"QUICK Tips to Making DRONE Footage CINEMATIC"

Hey guys, welcome to Travel Feels. Today we're gonna talk about how to make your drone footage look more cinematic.
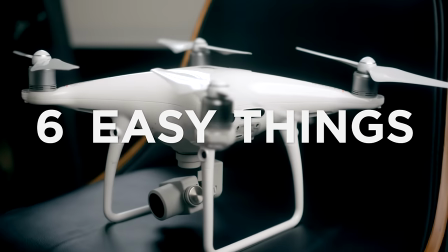Alright, so we're gonna go through six easy things that you can do to make your drone footage look more cinematic, both while you're shooting and in post. Number one, film at the right time of day. Because of the fact that the sensors aren't super good on the drones right now,
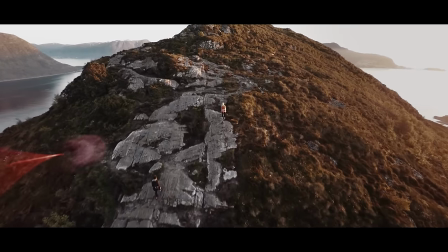like the DJI Phantoms or the Mavic Pros, all those cameras, they aren't super good and the dynamic range is pretty bad on them,
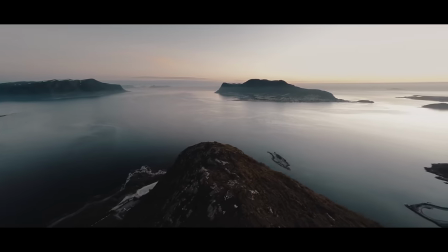so you wanna make sure that you're filming at the right time of day. And what's the right time of day? I would say sunrise and sunset. Those are the best times to be filming. You're always gonna get the best light and the best looking footage.
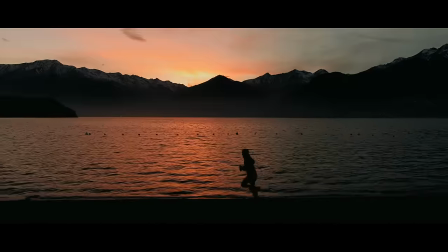Not to mention the shadows and everything are just a lot cooler looking when the sun is a little bit further down in the horizon.
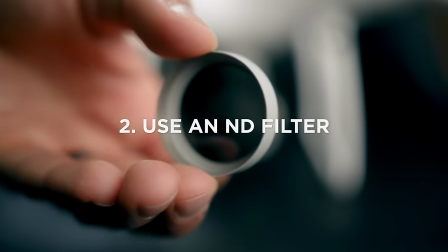Number two, use an ND filter. What's an ND? It's basically just sunglasses for your camera.
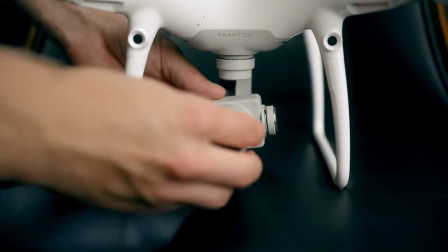And what this allows you to do is to keep your shutter speed at double whatever your frame rate says. This means that you're gonna get the most cinematic motion blur in your footage, which means you're gonna get the most cinematic footage.
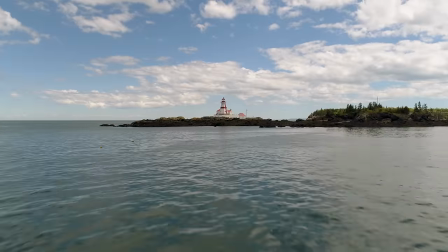It also gets rid of some of that micro jitter that you get with really high shutter speeds and a little bit of vibration in the drone. Number three is slow movements. One of the biggest things that most people do wrong with drones is they just fly way too fast.
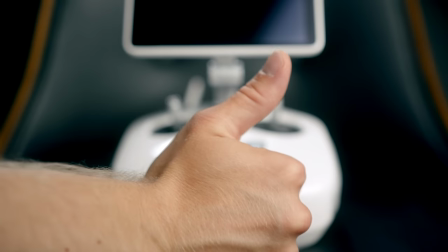You want nice, slow, smooth movements. These are really cinematic in my opinion.
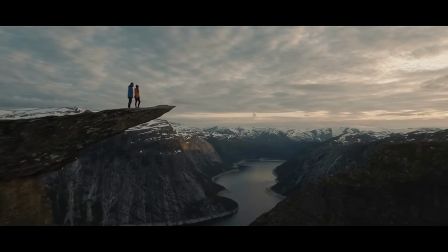Especially if you have a subject that's fairly close to your drone, try to go really slowly.
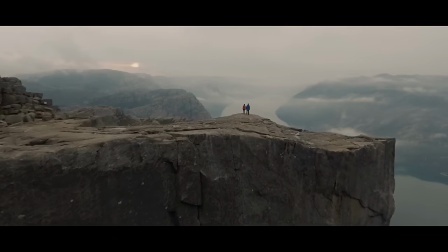It just makes it so much more cinematic when you have that nice slow dolly in or you're just rotating around your subject nice and smooth and slow. The only time you would be flying really fast is if your landscape is really far away, it's a big wide, then you can fly really fast, but for the most part, fly slow.
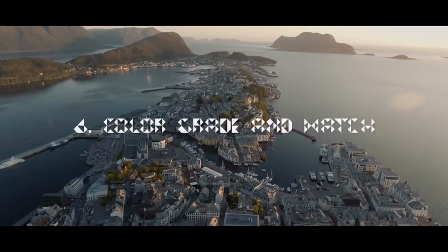Slow it down, make it smooth. Number four, color grade and match your footage. Most people color grade their footage these days, but they forget about matching the footage to the other camera footage.
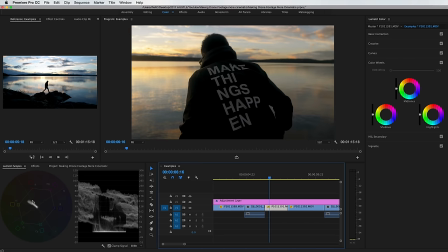So let's say you're filming on a camera like the Sony A7S II or the Panasonic GH5 and then you have some drone shots.
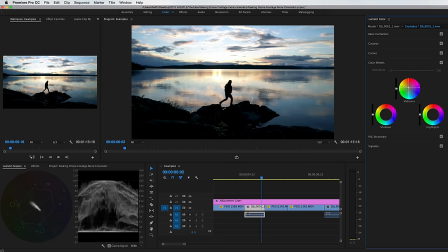Well you wanna match the look of both those different cameras, the drone and your other camera. So you not only wanna color grade both cameras, but you also wanna color correct them so they look the same and they match the same edit.
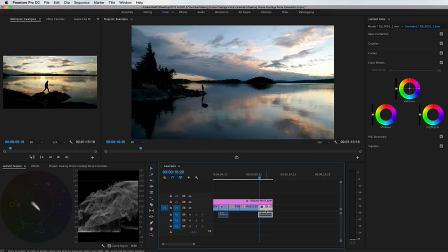Big tip here is to use scopes. Scopes are your friend when you're trying to match different cameras.
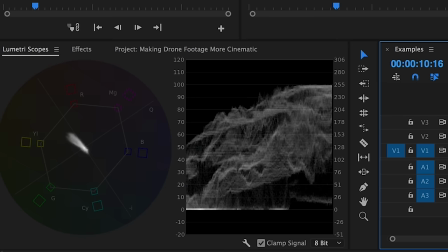They tell you scientifically what's different about the footage. I specifically use the waveform for exposure and the vectorscope for colors. So match the look of your different cameras. Number five, try adding a zoom.
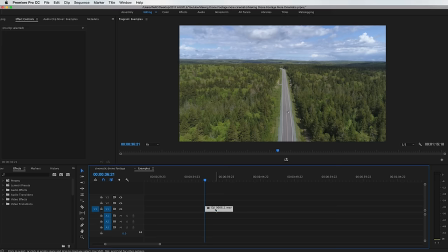A zoom is a really easy way to create this nice cinematic drama to your shot.
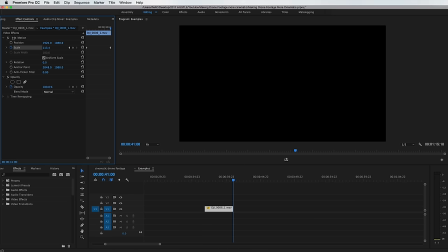You can add just a straight zoom and make sure it's really small, don't make it too pronounced or too just obvious. Make it really small and smooth and cinematic so that it just draws the viewer in really slow. You can also do something really cool like the dolly zoom effect, which is basically moving your drone forwards and zooming out at the same time digitally.
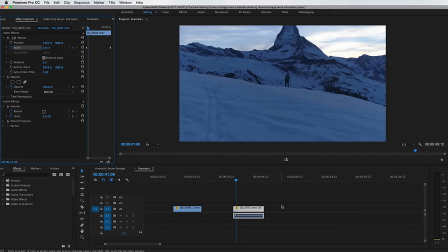It creates this really cool, interesting, kind of warping effect and it just really draws in the viewer.
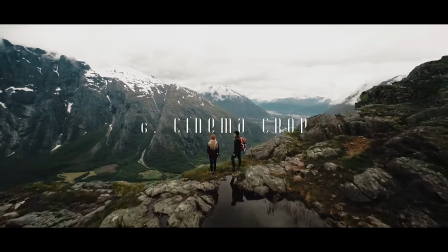So try adding a zoom. And number six, add some cinema crop bars or black bars, anamorphic crop, cinemascope, whatever you want to call it.
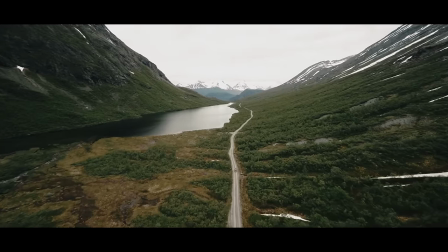Add that in, it just makes it a lot more cinematic looking.
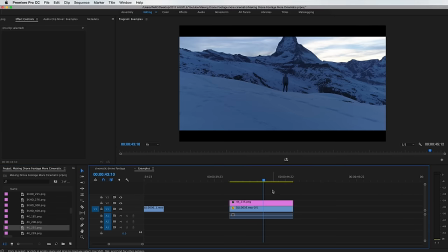It's super easy to do, you can either download a PNG and just add it on top or you can just change the sequence settings so it's an anamorphic crop and boom, you're ready to go,
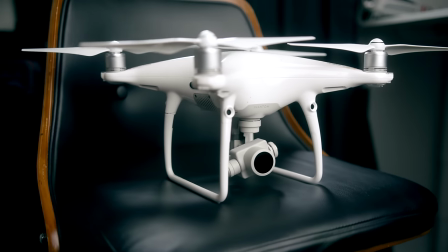that's the best way to do it. So there you have it, six easy ways to make your drone footage look more cinematic, nice and short and sweet. I hope you enjoyed this new little format. I'm gonna be doing a lot more of these types of videos. Guys, if you enjoyed this video, make sure to like and subscribe, enjoy the filmmaking process, and go get some of those travel feels.